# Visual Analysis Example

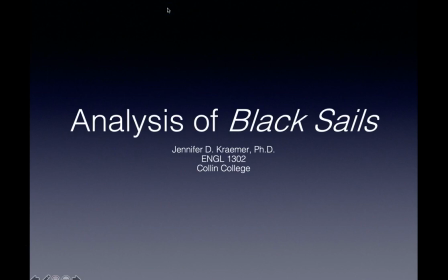(0:04)
Hello, this is Dr. Kramer with an example of a visual analysis. I created this several years back for use with my Humanities 1301 students. And so if you look at the PDF of this slideshow, it will say Huma 1301. So just an FYI.
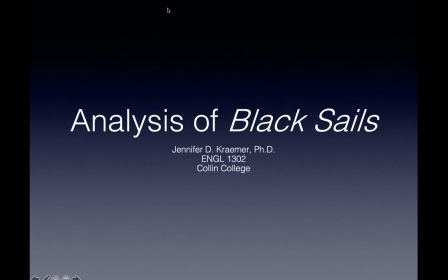(0:22)
You should have watched the Black Sails title sequence already, linked on the week 7 instructions before you watch this video. Otherwise, it won't make much sense.
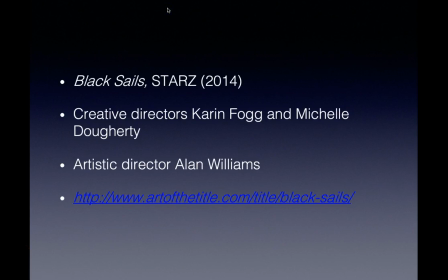(0:34)
Black Sails was this title sequence you see is from 2014. It is a TV series on the Starz network. The creative directors are Karen Fogg and Michelle Doherty, and the artistic director is Alan Williams. And then I have the link to the title sequence there.
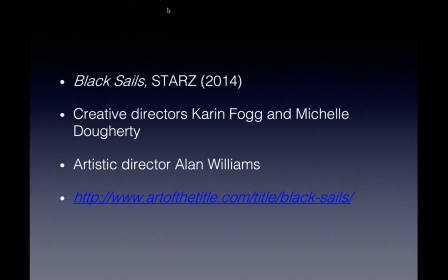(0:52)
Now, due to copyright issues, I'm not actually going to play the title sequence for you on YouTube, but you can find it at that website. I also want to point out that in your paper, it's very important that you give this kind of information. The name of the piece, obviously, its year, and then who the artists were that were responsible for it.
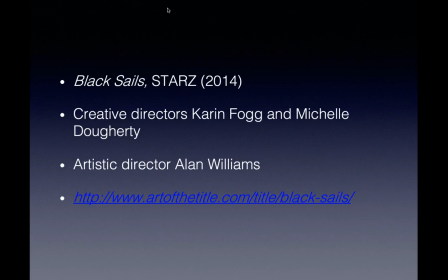(1:12)
So if it's something that's a moving image like a film, you want to talk about the creative directors, the artistic director, the director, someone like that. Not the actual performers in the piece, unless those people also directed.
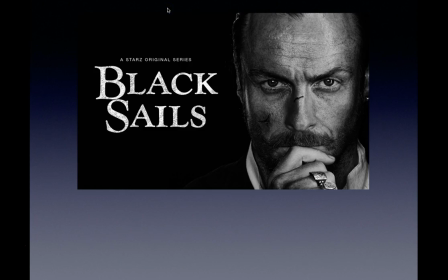(1:30)
All right, Black Sails is a historical fiction television series, a prequel to Robert Louis Stevenson's novel Treasure Island, and it is set during the golden age of piracy, which occurred between the 1650s and the 1730s. The series begins in 1715 and features several real-life historical figures like Anne Bonny,
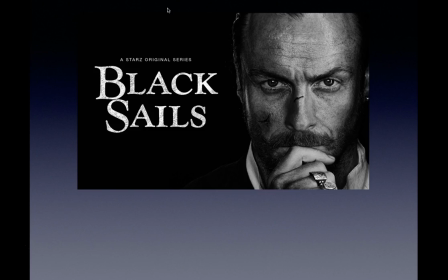(1:49)
Benjamin Hornigold, Jack Rackham, Charles Vane, and Blackbeard. The first season centers around the hunt for the Spanish treasure galleon Urca de Lima. The pirates in the show have been declared enemies of mankind and in response declare war against the world.
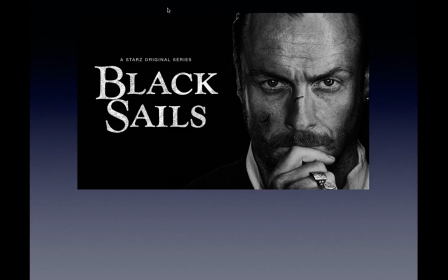(2:05)
The title sequence for the series argues that the world of the series considers pirates and ordinary citizens alike because of their common destiny, death. Okay, so did you see what I did there? I'm going to annotate a little bit.
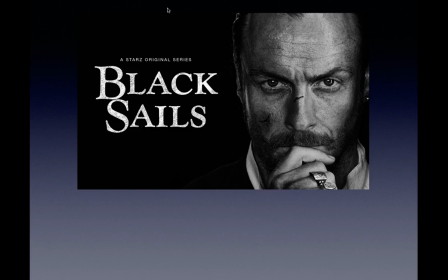(2:19)
I gave a brief sketch of the premise of the show, which is important if you're doing a title sequence or if you're summarizing, say, a music video. So I gave some background information, and then I gave my argument about the visuals.
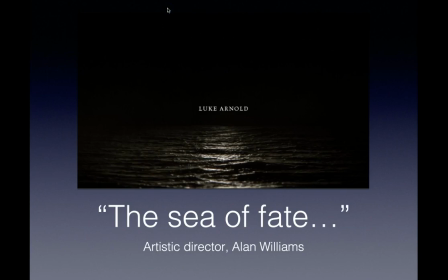(2:37)
Artistic director Alan Williams stated in an interview that he wished to convey a sense of doom throughout the title sequence with the rising Sea of Fate. The Sea of Fate motif is present right from the opening of the title sequence, with the actors' names hovering above an ocean reflecting the light of a moon.
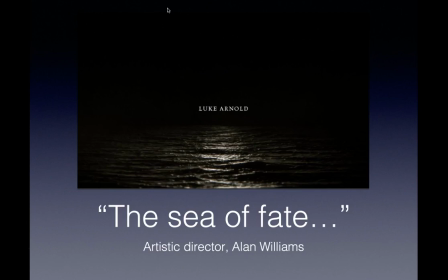(2:55)
We never see the moon in this title sequence, only its reflection. Deep water is an ancient trope for death, so the directors indicate this theme right from the beginning of the sequence.
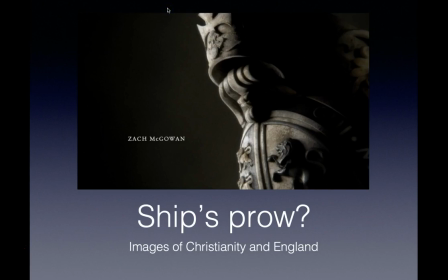(3:08)
The next shot pans slowly over some kind of structure faintly resembling the prow of a ship. You can clearly see a cross at the top and lions on what looks like the top of a shield in the bottom half of the frame. We're not quite sure what we're looking at, but we do know that it's marble.
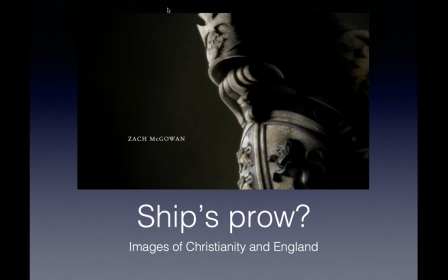(3:25)
Though these images have nothing to do with death, they perhaps represent the tradition that the pirates are coming out of, English Christianity. They flee these influences to become lawless pirates. The black and white photograph continues throughout the whole title sequence, achieving the chiaroscuro effect common to Baroque painting.
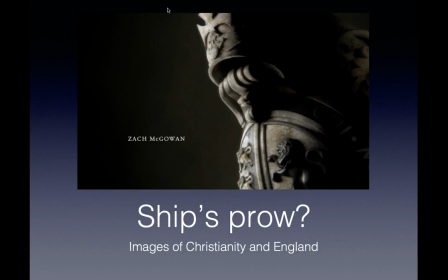(3:44)
The cross and the small lions to the left of the large one are the most well lit, indicating Christianity and the British Empire as sources of moral rectitude. However, the larger lion fades into the darkness, perhaps indicating a dark side to the British Empire.
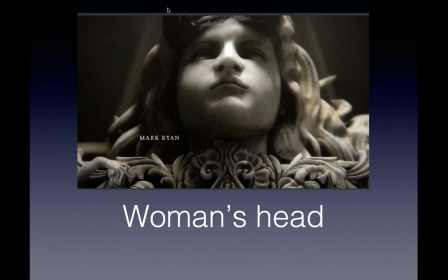(4:03)
Here we see a woman's head. This statuary head of a woman is the first human figure in the title sequence.